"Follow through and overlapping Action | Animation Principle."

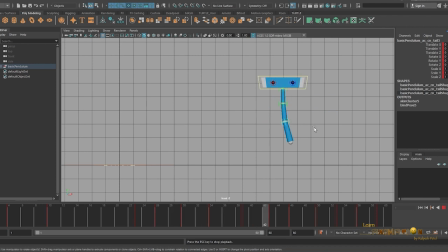Now we can see the difference between without animating the follow through and after adding the follow through action. It's creating lot of interest in our animation and the increasing quality of the animation also.
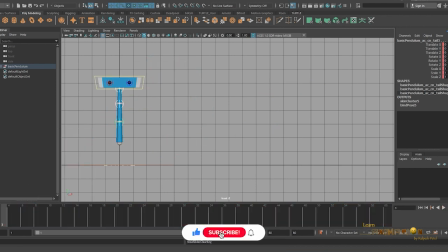And let me explain with the one more example of the pendulum. Now you can see the simple animation of pendulum here, which is loopable.
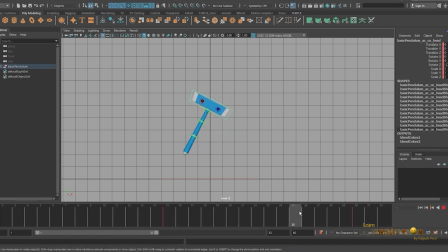Now we are going to break and follow the bottom part of the pendulum.
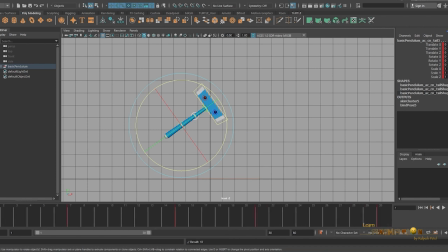By adding only two keys, we can see the difference here. You can feel the looseness and the bottom part of the pendulums are following the top portion, and it has also increased the quality of the animation.
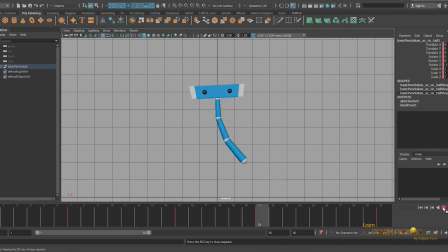Even further, we can add one more breakdown here to make it even more loose.
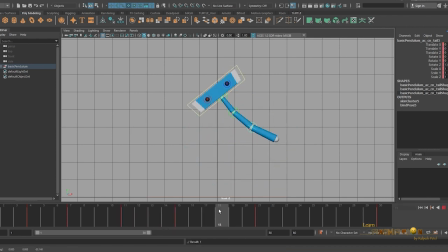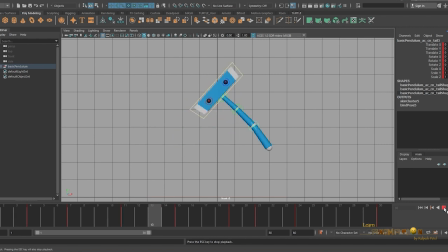Now you can see the importance of the follow through and the overlapping action. This is how you can increase your quality of the animation. Let me show you another example of ball with the tail. It's just bouncing a ball.
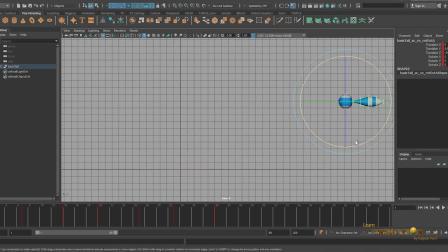You can see the character like a ball and it has a tail. So it's like a squirrel and it's bouncing from screen right to the screen left. We are going to animate the follow through of the tail. How the tail is going to follow the main action throughout the animation.
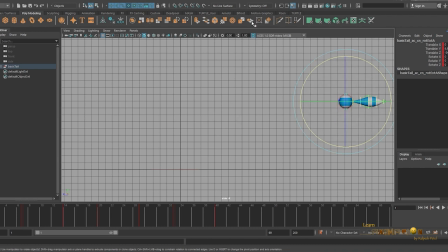Now you can check the path of the animation of the ball by switching on this motion trail. You can see the motion trail is showing the overall animation of the ball.
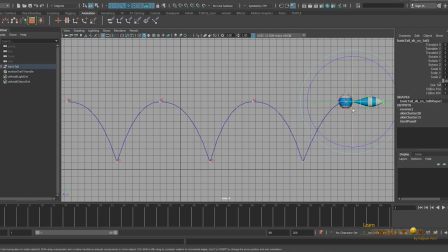Adding a simple keys of the tail starting from the front control of the tail will add the main key pose. So you can see when the ball is going down, the tail will be going up.
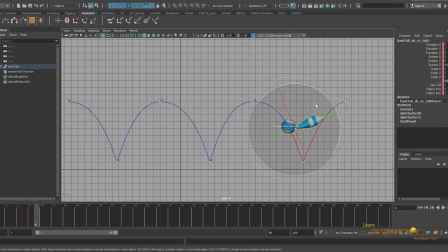When the ball goes up, we have to animate the tail down. These are going to be our main key pose.
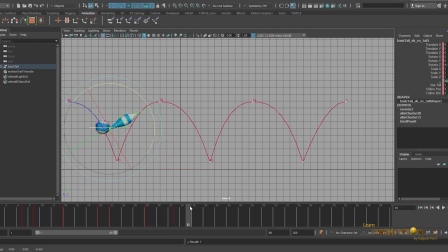Now we have just added a few keyframes here, and you can see the ball is traveling and the tail is following the action.
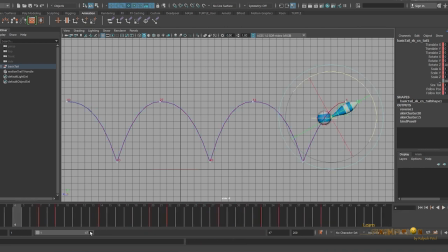So you can see the looseness of the tail and feel the animation of it. We can add even more animation and the keyframe into the tail to feel the more looseness and the fluidity of the tail.
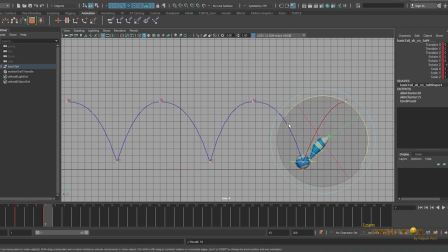Now I am exactly going to follow the path of the animation. When the ball is going here, now we have to create a little bit arc like this.